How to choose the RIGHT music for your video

I don't care about the genre as much as I do about the mood, the emotion, or the feeling that the song evokes.
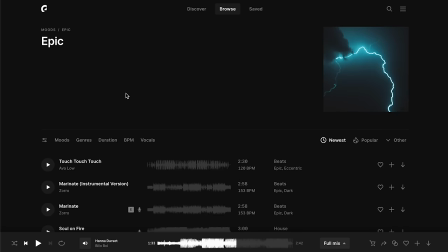So I know for sure the song has to be epic because Iceland But then I'm also gonna narrow it down with another mood and I kind of want it to be happy But not really not necessarily happy. I don't want it to be too dark or suspenseful or anything So I think Dreamy might be the right mood because it's kind of nostalgic
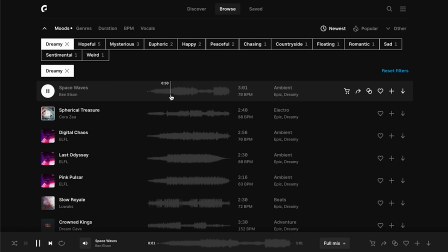We're looking back in time and then I'll just start listening to songs and right away the first song is great But it's it's a maybe a bit too serious. I think I love the vibes for Iceland the kind of sci-fi Okay, that's a that's a good start. Nah, no that doesn't work. Okay. What's this?
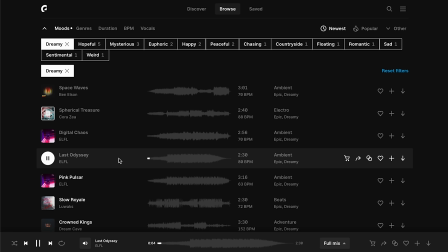I like this Let's go to where it picks up a little bit and bam This is exactly what I need epic massive hits Perfect for editing too. It has a really nice nostalgic kind of happy sad vibe to it And again, for me,
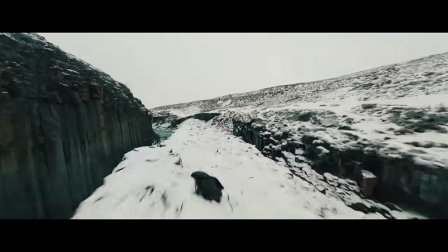the sci-fi hits really well with Iceland because it just looks like you're on Mars or something.
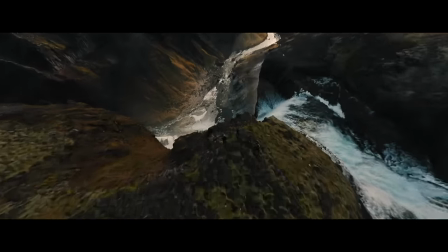Easy win, and that song worked so well.
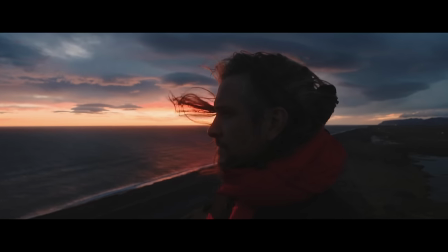Right away, when I started editing with it, I could just tell it was enhancing the story and bringing it to life better than I could have even imagined.
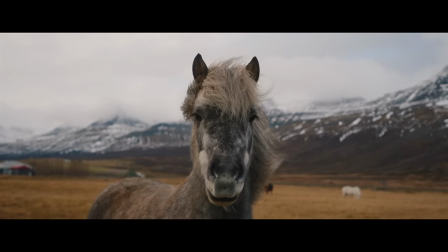And I could have just used this one song for the whole video,
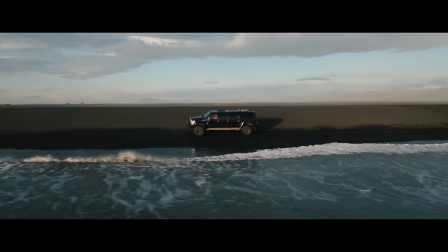but I think it would have gotten a bit boring and just kind of the same over and over and over again. And it's also a good signal for the viewer to change the song, like something new is happening, something different is being revealed. We're moving on to the next thing. So don't be scared of changing up the song if there's a better song that tells the next part of your story.
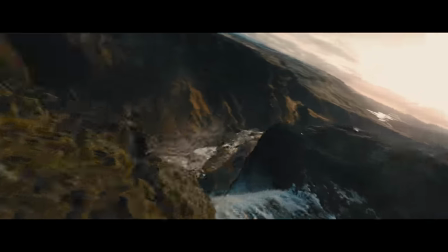So for act two, I wanted something that kind of wakes you up. That first song is a little bit dreamy, a little bit slow.
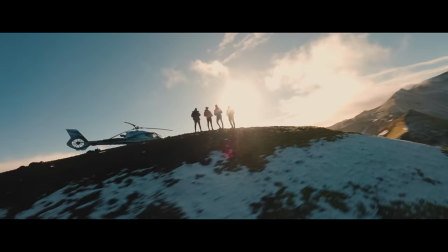And so I want something that's a little bit more aggressive and lots of different musical elements that I can edit to and kind of pick up the speed of the edit. I don't want you to fall asleep, so this is a time to kind of just hit you with a couple punches and really wake you up. But also, the storyline is a bit more aggressive now. It's talking about all the things going on in my head, the battles, the doubts, and all that stuff.
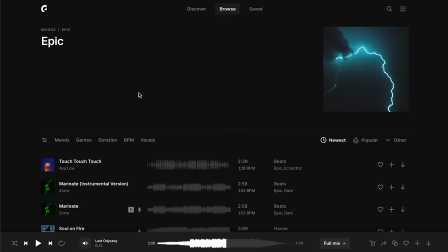And I want it to be even more epic now. So again, let's start off with moods. And let's definitely start with epic. That's easy because it's Iceland and crazy.
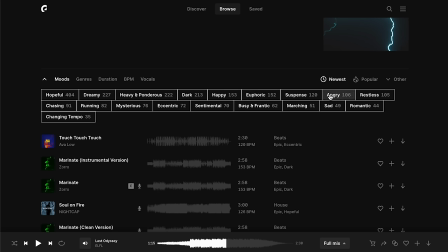But on this one, it might be more dark, I think.
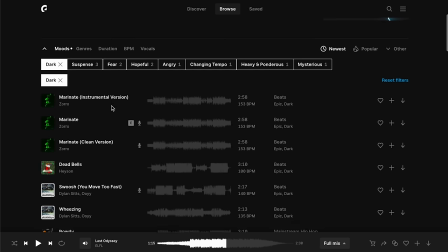Dark might be the mood that I'm looking for because it's talking about all the struggles and all that stuff. So let's start listening. This song, nah, it's a bit of a meh song. Nothing special, nothing about it draws attention. That's because it's more vocal driven.
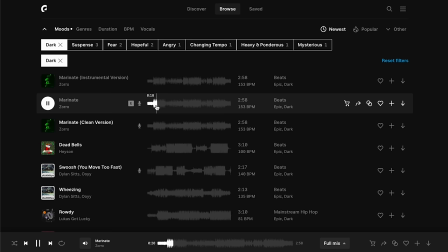If you listen to the vocal version, it makes more sense, but I don't want vocals because there's a voiceover. It's not a bad song, but it doesn't fit what I need here, where I need the music to really drive the visuals.
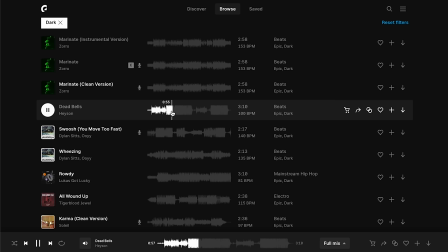This song is kind of just the same the whole time. I need a little more variety. I need high pace and some slow downs and build ups to really emphasize the story and the visuals and different parts of the things that I'm saying. This song is really good, but the mood is off. I think I need something that's a little bit darker still.
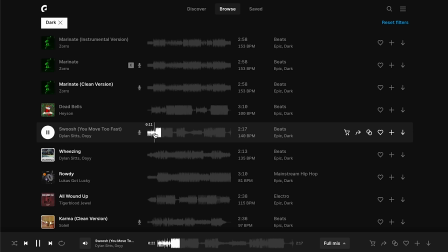Almost maybe a little bit more angrier. And then, as soon as I heard this intro, I was like, okay, I can already see the FPV shots rolling through with this part. And then it gets dark, tons of musical elements to edit to. This is exactly what I need.
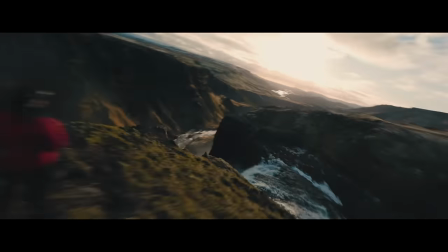And one of the funnest songs that I've edited to in a really long time. I really feel like it fit absolutely perfectly.
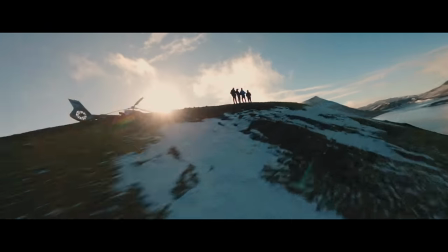And maybe if I spent hours and hours and hours of time, I might have found a little bit better song. but for me, this song really just enhanced the storyline, and that's what I'm trying to do with this music. I'm trying to enhance the storyline.